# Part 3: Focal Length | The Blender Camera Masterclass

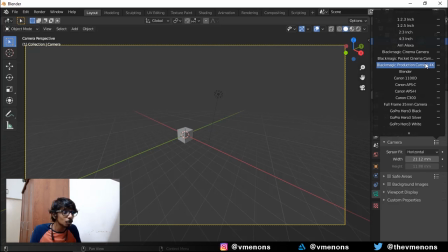This is a pretty good, pretty amazing feature that Blender provides. And if you want to add more presets by yourself, you can add them over here.
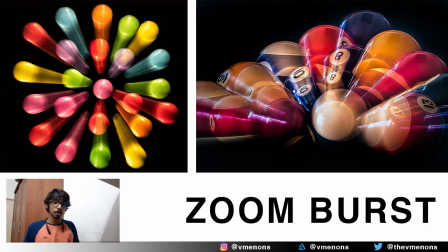So everything is possible in Blender now, man. Now I'm going to be showing you how to achieve a zoom burst effect inside Blender. Zoom burst is an effect which is achieved when you use a slow shutter speed and zoom in during the same time,
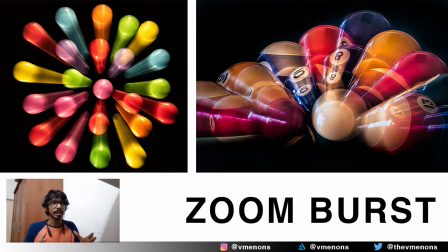which gives you a nice vortex getting sucked in kind of feeling.
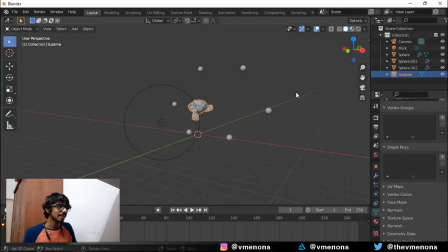And now let's recreate this in Blender. So I've created a simple scene with a Suzanne in the middle,
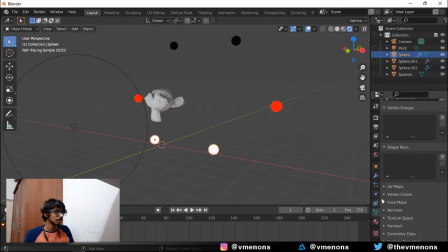six spheres around Suzanne, with two of them have white emission textures, two of them have red emission textures, and two of them have a simple black diffuse texture. There is one light in my scene,
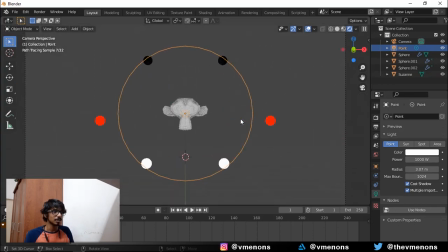and I've set my camera in a way that Suzanne is in the center of my camera.
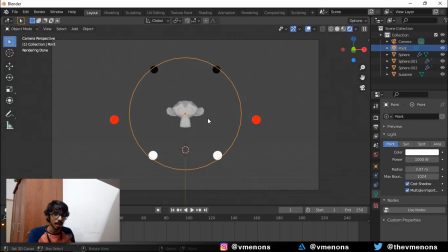It is important that your subject stays in the middle of your camera, because the edges get the most distorted. The center is the area which gets the least distorted.
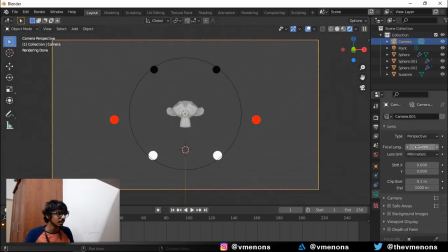So with that done, I'm gonna select my camera. I'm gonna set a keyframe for the focal length at frame one. I'm gonna keep it at something like 35 millimeters. No, I'm gonna go for 24 millimeters.
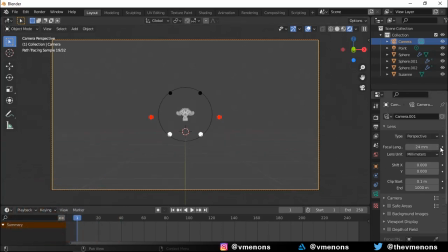And I'm gonna set a keyframe for that. And I might go to frame 10 and set a keyframe for maybe 75 millimeters. And I'll set a keyframe for that there.
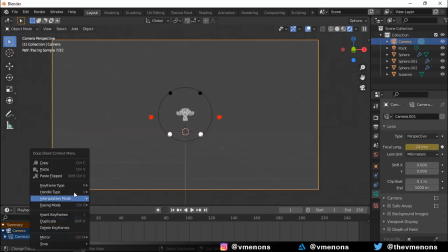And I'll make sure to change the interpolation mode to linear so that there's no speeding up. And I might select a nice frame, like maybe frame 8. And I'm gonna enable motion blur. And center on frame is good.
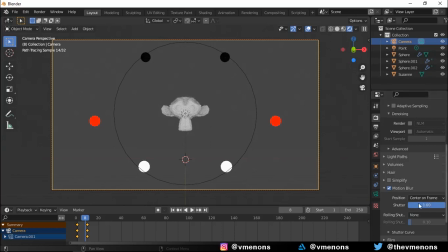And I'm gonna keep it as a 1 second shutter. With that done, I'm gonna give this image a render.
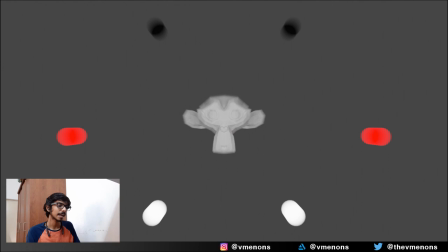This is my render, and I'm not happy with it.
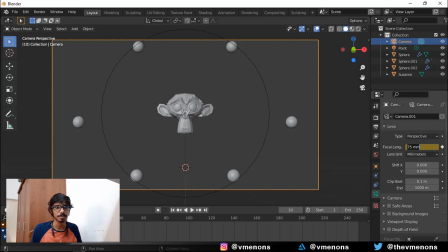So I went back and changed the second keyframe from 75 millimeters to 105 millimeters and re-rendered it. And this time I was really happy with the result.
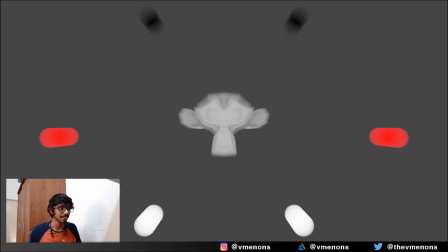You can see that Suzanne's nose is very sharp, while the edges of her face have this zoom burst effect happening. And you can see that as we get away from the center of the frame, the effect gets more stronger. So zoom burst is a pretty cool technique that you can use to bring in a sense of thrill or urgency into your renders.
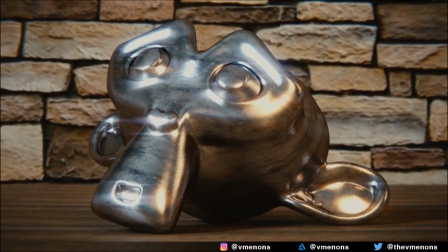Now I'm going to show you how to recreate the Dolly zoom effect, or the vertigo effect, in Blender to add in some magic to your renders.
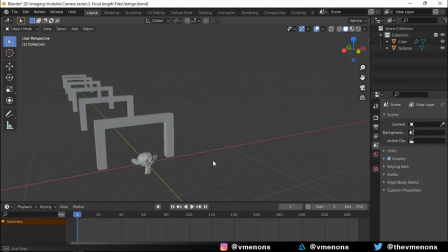I have a pretty simple scene set up over here with Suzanne in front of a few pillars.
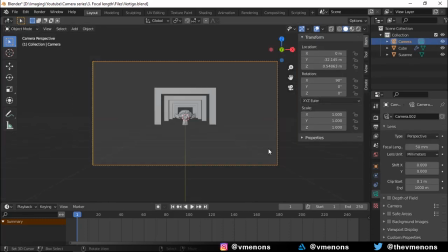I then set up my camera at a very far distance from my model
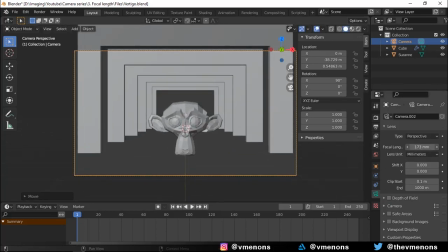and used a large focal length to make sure that my model fills up the screen.
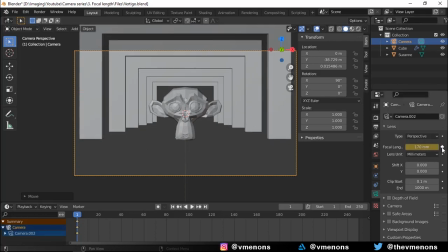I set a keyframe for the focal length at the first frame,
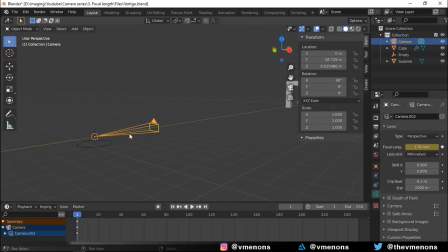and then I added in an empty to act as my camera's rig and parented my camera to the empty. I set a keyframe for the empty's location at the first frame. At frame 120, I took my empty closer to the model and set a keyframe for its location over there.
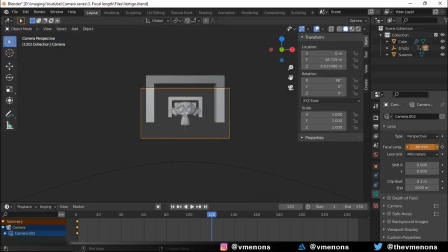I then went into the camera view and lowered the keyframe to make sure that my subject remains the same size that it was at frame 1.
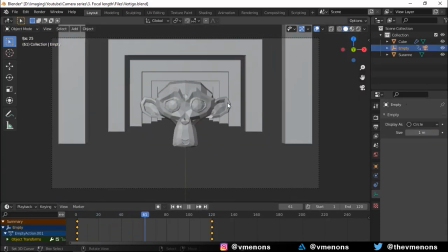Now, if the animation is played, you can see the dolly zoom effect happening.
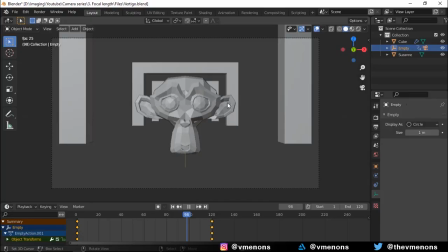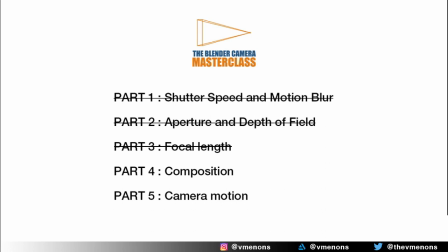With that, we have reached the end of part 3 from the Blender Camera Masterclass.